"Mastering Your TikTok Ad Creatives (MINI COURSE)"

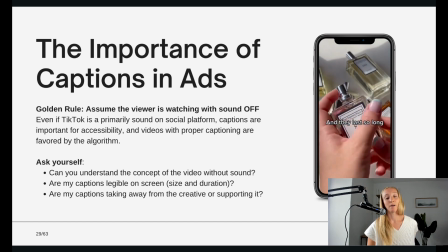(12:24)
So making sure that the size and duration of the captions are big enough and long enough to where they can see it.
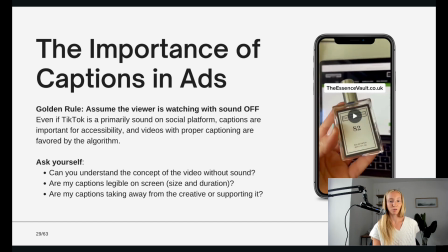(12:30)
And then you also want to make sure it's not taking away from the creative. All captions should be supporting your creatives, not taking away from it.
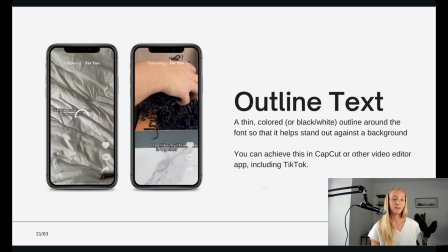(12:40)
In terms of caption styles, I like to use outline text.
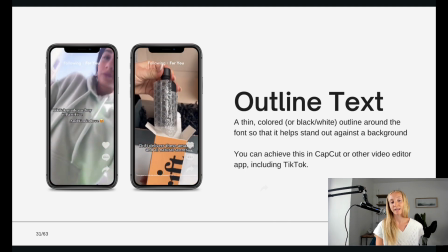(12:44)
It's super native to TikTok because it's a text style that's natively available on TikTok.
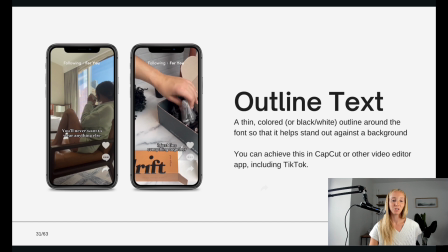(12:50)
And you can also achieve this in CapCut. They do have this text built into the platform.
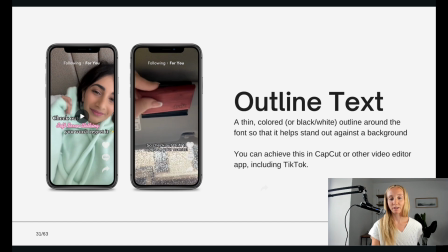(12:56)
So I always say that outline text is one of my go-to, and it looks super native.
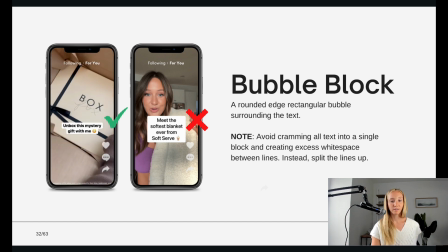(13:04)
Bubble block text is also a really great style to use on TikTok it's a round edge rectangular bubble surrounding the text.
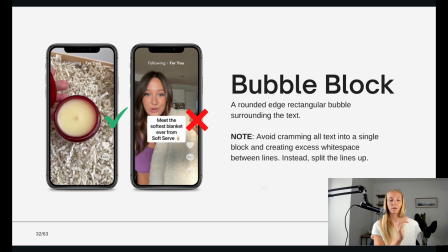(13:11)
I would say one note for this is make sure that you aren't cramming all the text into a single block to have excess white space.
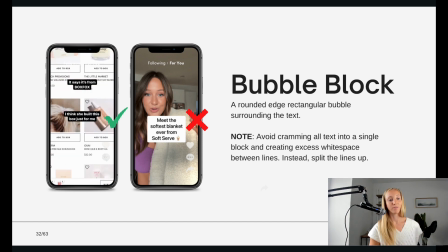(13:19)
So as you can see on the left side, the outline block follows the text on the different lines, whereas on the right side, that's what not to do, where the white outline is covering the whole text block and there's a ton of white space. So you want to make sure it's closely following the text and not a big block.
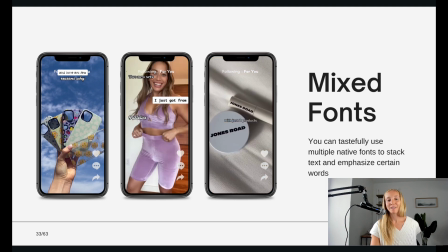(13:39)
Another thing I like to do is mix the fonts. So you can mix the outline text with the bubble block text.
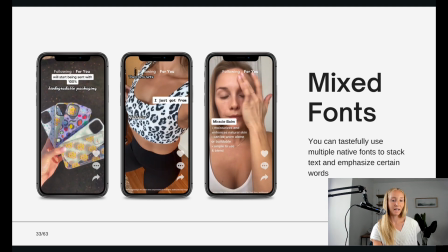(13:45)
This is great for emphasizing certain words. So if you want things to stand out, it's really a good idea to have some words in a different text,
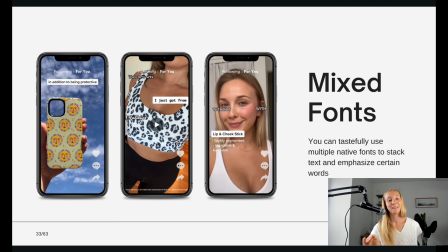(13:54)
but we're always using text fonts that are native to TikTok.
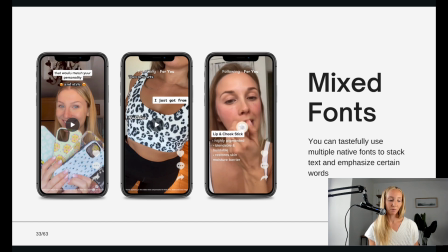(13:59)
I definitely wouldn't recommend using like a brand text. Like if you have like a brand font, I would stick with the TikTok fonts.
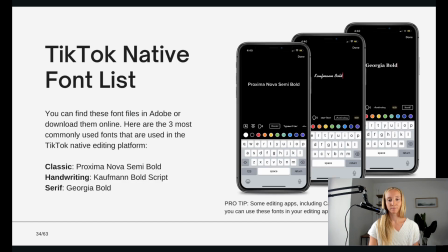(14:07)
Those are the ones that have the best results. So here's a list of the TikTok native fonts. You can download these and upload them into CapCut. You can import font files.
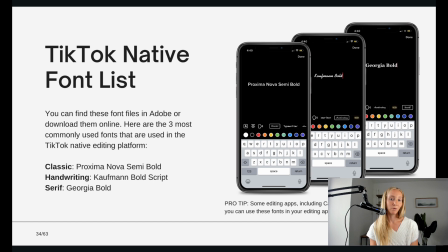(14:20)
So these are the 3 ones I rely on. These are the ones that are native to TikTok and the ones I use most often.
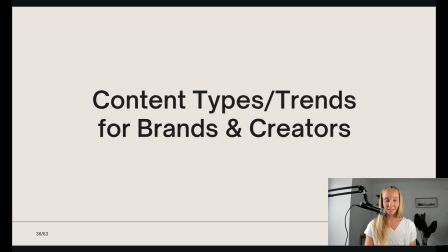(14:31)
Alrighty, now that you know how to get great content from creators, how to edit the content once you have it, let's talk about the different content types and styles I've seen work best on TikTok for my clients.
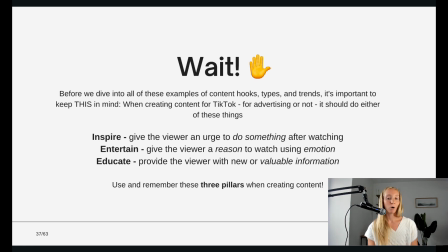(14:45)
So before we dive into these examples, I want to go over the 3 golden rules for creating TikTok ads. Your ads should always do at least one of these things. Number one, inspire. Give the viewer an urge to do something after watching. So if you're e-commerce, hopefully that urge is shop now.
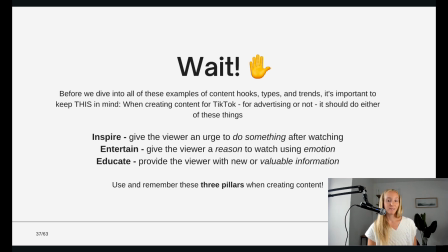(15:03)
Entertain. Give the viewer a reason to watch, utilizing emotion. So people are on TikTok to waste time and to learn new things. So you don't want, people don't like watching ads. That's really the main message at the end of the day.
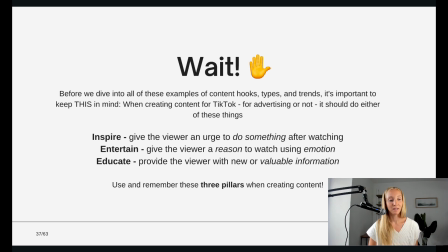(15:18)
So you have to give them some entertaining content or something that is adding value to their life, which is the last point, educate. So life hacks, things I wish I knew about sooner, things to improve your kitchen, to cook with, new makeup.
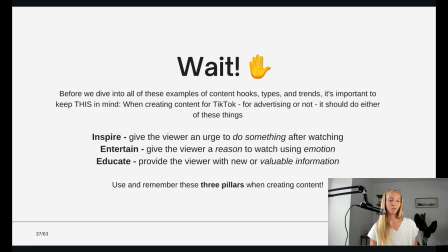(15:33)
You want to educate them on new products. So you don't want to, people don't want to watch commercials. So these are the 3 pillars to keep in mind when creating your content.
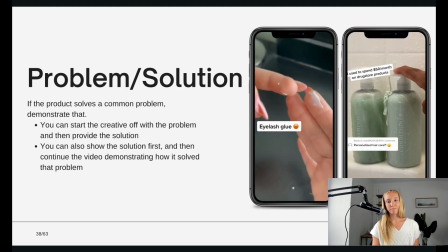(15:44)
So I'm going to go through a ton of examples of ads that we've made and the different categories that they fall under.
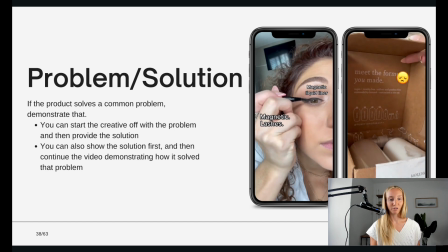(15:51)
So this one is a classic problem solution format. So hopefully your product solves a problem.
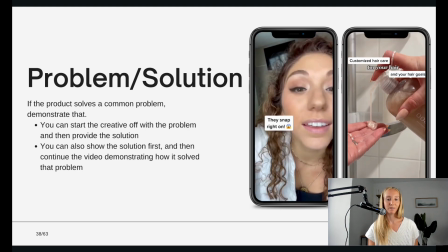(15:58)
So you can start the creative off with stating the problem. So in the first one, it was, does your eyelash glue keep getting all over your hands and it's all messy?
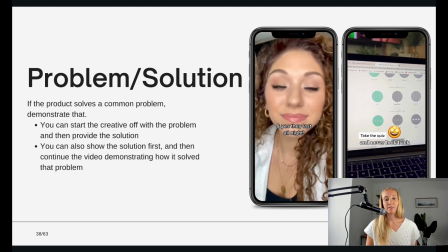(16:06)
Here's a better way to do it. And the second one, it was, do you have frizzy hair?
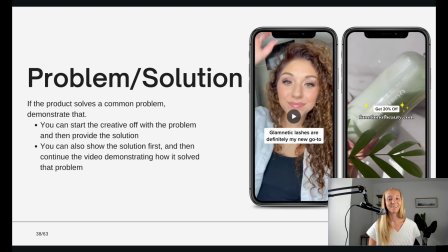(16:11)
Don't worry anymore. This product will save your frizzy hair. So simply starting with that problem and ending with the solution.
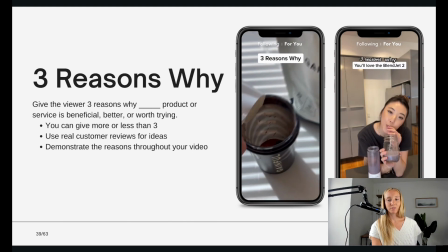(16:21)
The second format that works really well is 3 reasons why.